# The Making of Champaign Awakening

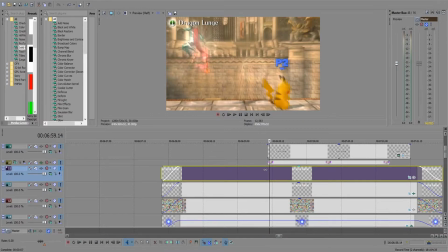But moving on, we have the animated image. All of the images that pop in were created by Profound.
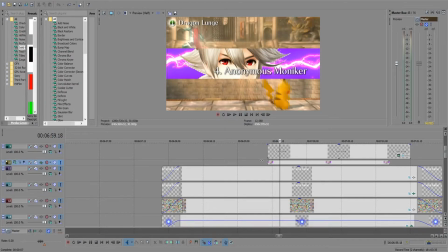He added the character renders to a background with lightning in it, and then I just keyframed it so that it looked like the original source material.
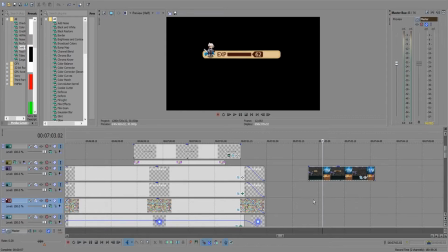And I felt that since Moniker is a Fire Emblem character, why not include experience?
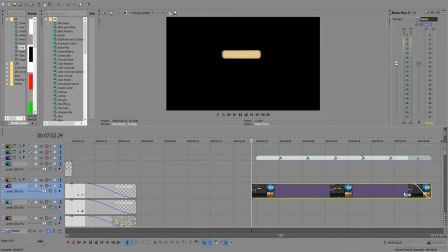This part was actually kind of tricky because I had to rip game footage from YouTube,
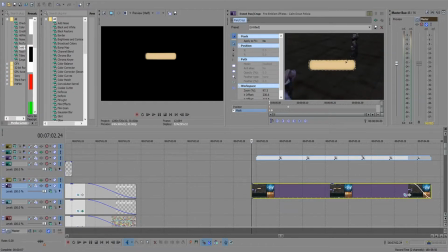and so I actually masked out the experience bar being animated into the screen. So the experience bar appears, and I actually put Corrin's sprite over the character next to the experience bar,
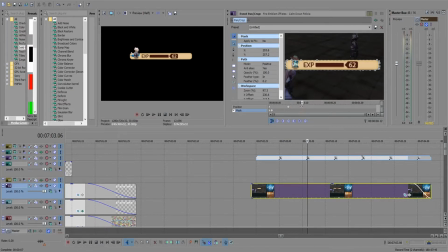and it doesn't really look like the character is still there, but you can see it if you look really closely.
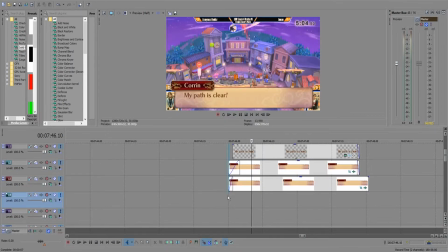As we get to the end of Moniker's section, I actually added in a dialogue box because I felt that his path being clear is something you just have to make note of.
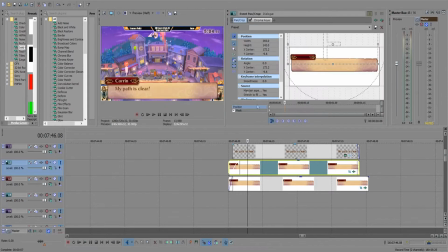So I googled up the dialogue box from Fire Emblem Fates, I slapped it on the video,
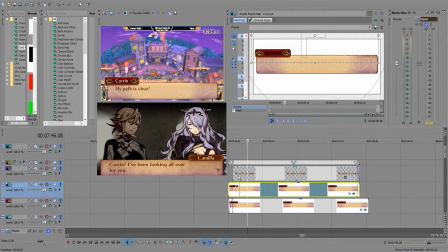and then I added text that was of similar color to the original source material, and then I just
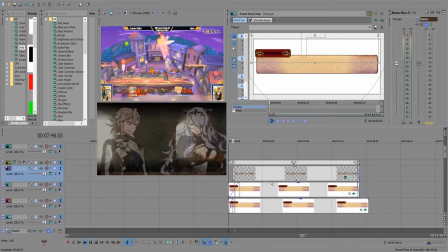animated it.
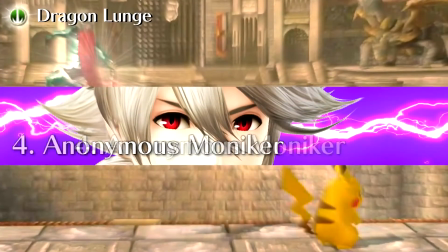My path is clear.
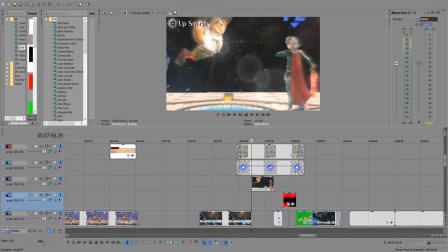I said I wasn't going to go through every player, but I felt like Sri's part is a very important part because a lot of people probably didn't even realize this, but I think it's an interesting bit, so let's talk about this.
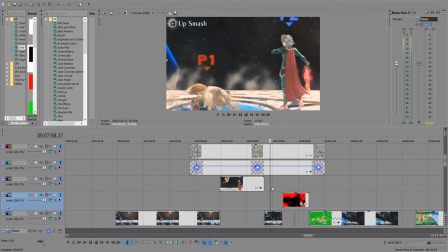So I did for Sri the exact same things I did for Moniker and everybody else in the entire video.
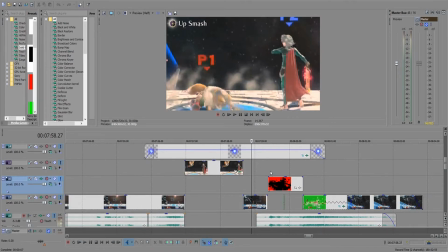The thing that makes Sri special is he actually copies the skill Lethality, which in Fire Emblem, one-hit KOs your opponent.
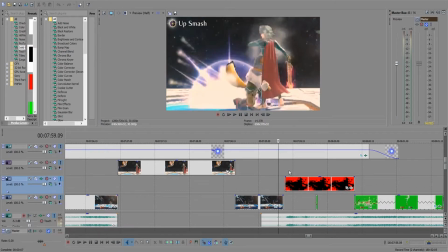Now, to accompany this is a very cool still frame where the enemy is just completely
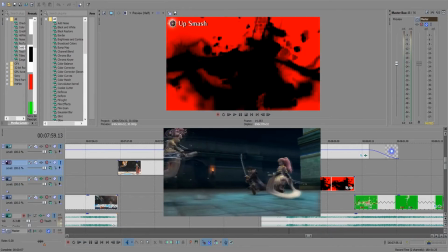obliterated by your attack and the screen goes red and everything besides the background is black. Now, the convenient part for me is that turning everything on the screen black actually made it look like blood.
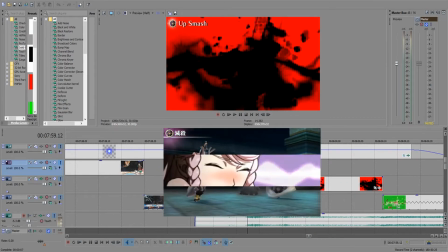So this part was really tricky because I had to find some way in order to trace
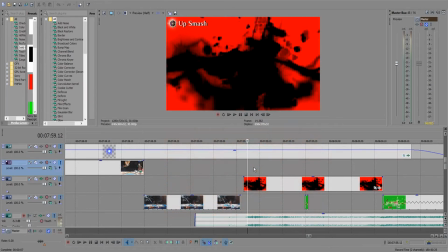Fox and Corrin so that I could isolate them and make them black while still making the background red. And in order to do this, I used green screens.
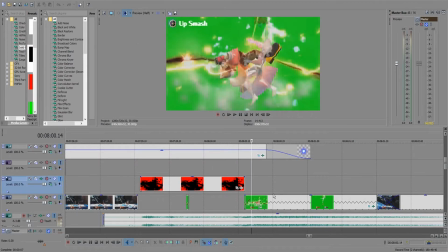So I took a modded stage, up-smashed Corrin with Fox, and then I recorded it.
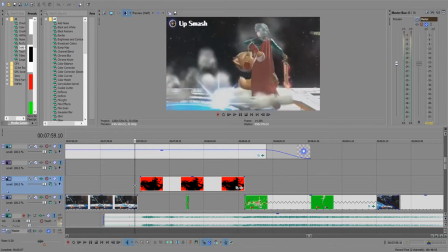So, funny enough, Fox up-smashes Corrin on Orbital Gate Assault,
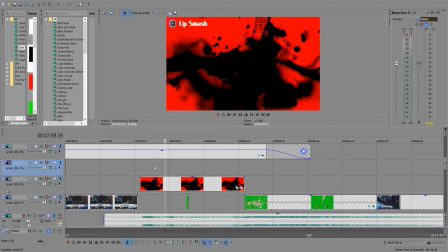but this still image is not even on Orbital Gate Assault.
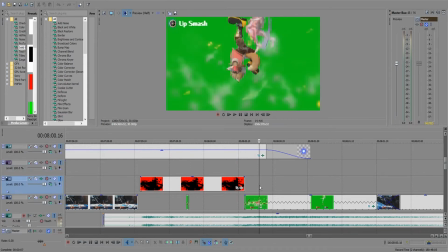It's actually on this green screen stage where Fox is the red color and not the default color. Now, the only reason I chose the red color is because Fox's pants are green in his default color, so I didn't want any shenanigans happening with the green screen there. Same thing for Corrin.
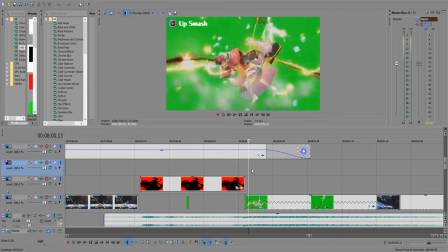Corrin is red color, not green. So interestingly enough, the animation where Fox up-smashes Corrin
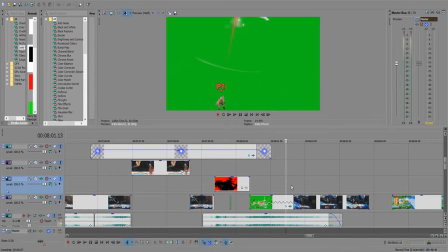fades directly back into the Orbital Gate Assault image.
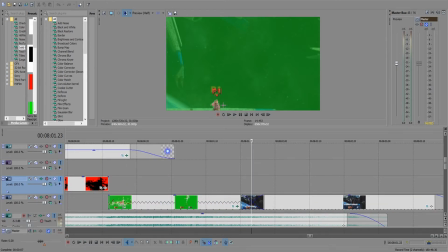And as you can see, Fox overlaps nearly perfectly,
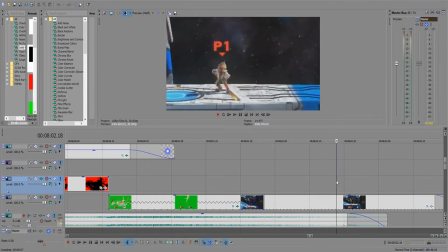such that you cannot even tell that they were two separate scenes at all.
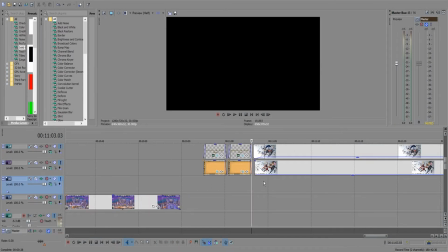And so we bring ourselves towards the end, where all the 10 players are announced one final time before being revealed in the final image.
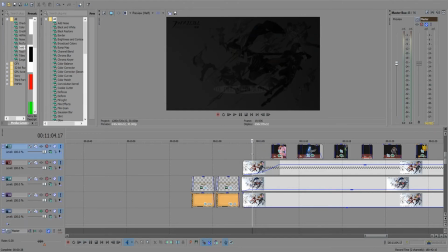Now, this part was something I had a lot of fun with because I really wanted people to be taken aback by this new image that Profound had created. I really wanted that feeling of shock to be there.
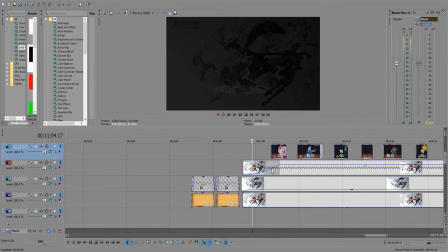And so I had used the Fire Emblem Awakening cover art throughout the entire video in the loading screens in between players, so that you sort of got used to how it looked. And I bring it back once more in the very end.
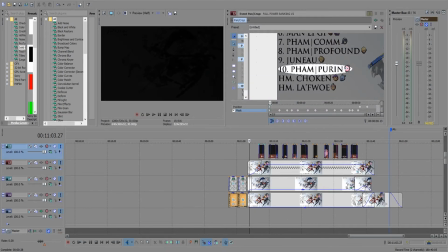I wanted to announce the names one by one so that you got a good look at who was in what number. And so I masked out each name and I moved upwards one by one.
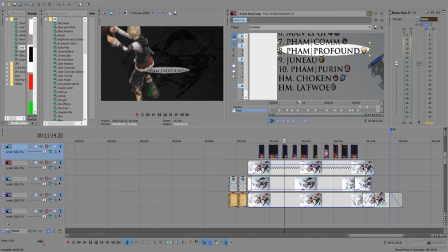I just moved the location of the text so that it was in the center instead of in the left.
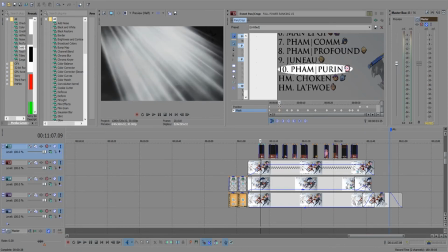And of course we have the players with all of their mains in the background doing fun stuff.
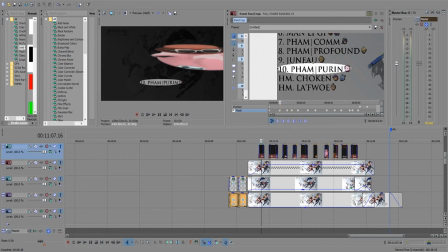This footage of Cloud, Jigglypuff, etc. was all recorded on Omega 75M.
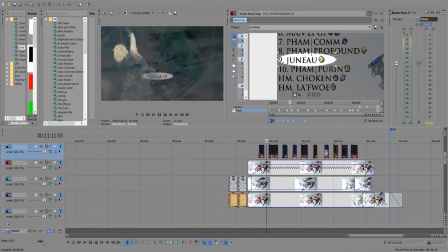And I just removed the black backgrounds so that all you could see was the character.
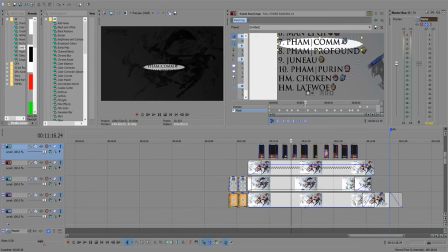And there are actually a couple of flubs where you can actually see parts of the game. So I think in Profound's image, he jumps so incredibly high in jump mode that you can actually see the top railings of the stage.
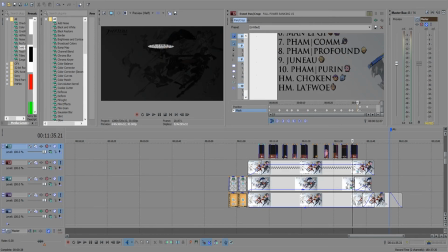And in Tyroi's part, you can actually see the arrows in training mode indicating that you're too far from the opponent right here. I forgot to cut that out, but it's not really something you'll notice if you're not looking for it.
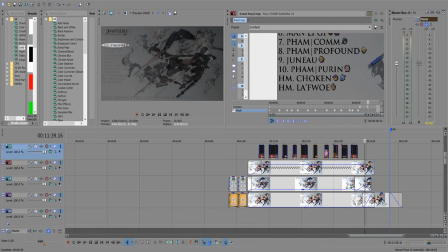And finally we fade out and we slide the names back to their original positions before revealing the final image in a crossfade.
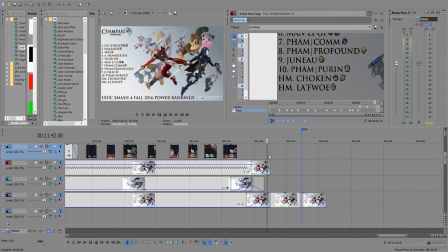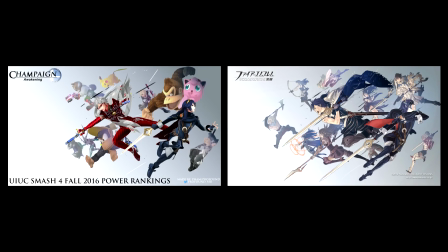Hope you guys enjoyed the behind the scenes look at the first PR video. Please let me know how you thought it went, if I was detailed enough, if I was too detailed, etc. It was nice getting to revisit the first PR video and I hope you all enjoyed. Thank you very much for watching and I will see you guys in the next video.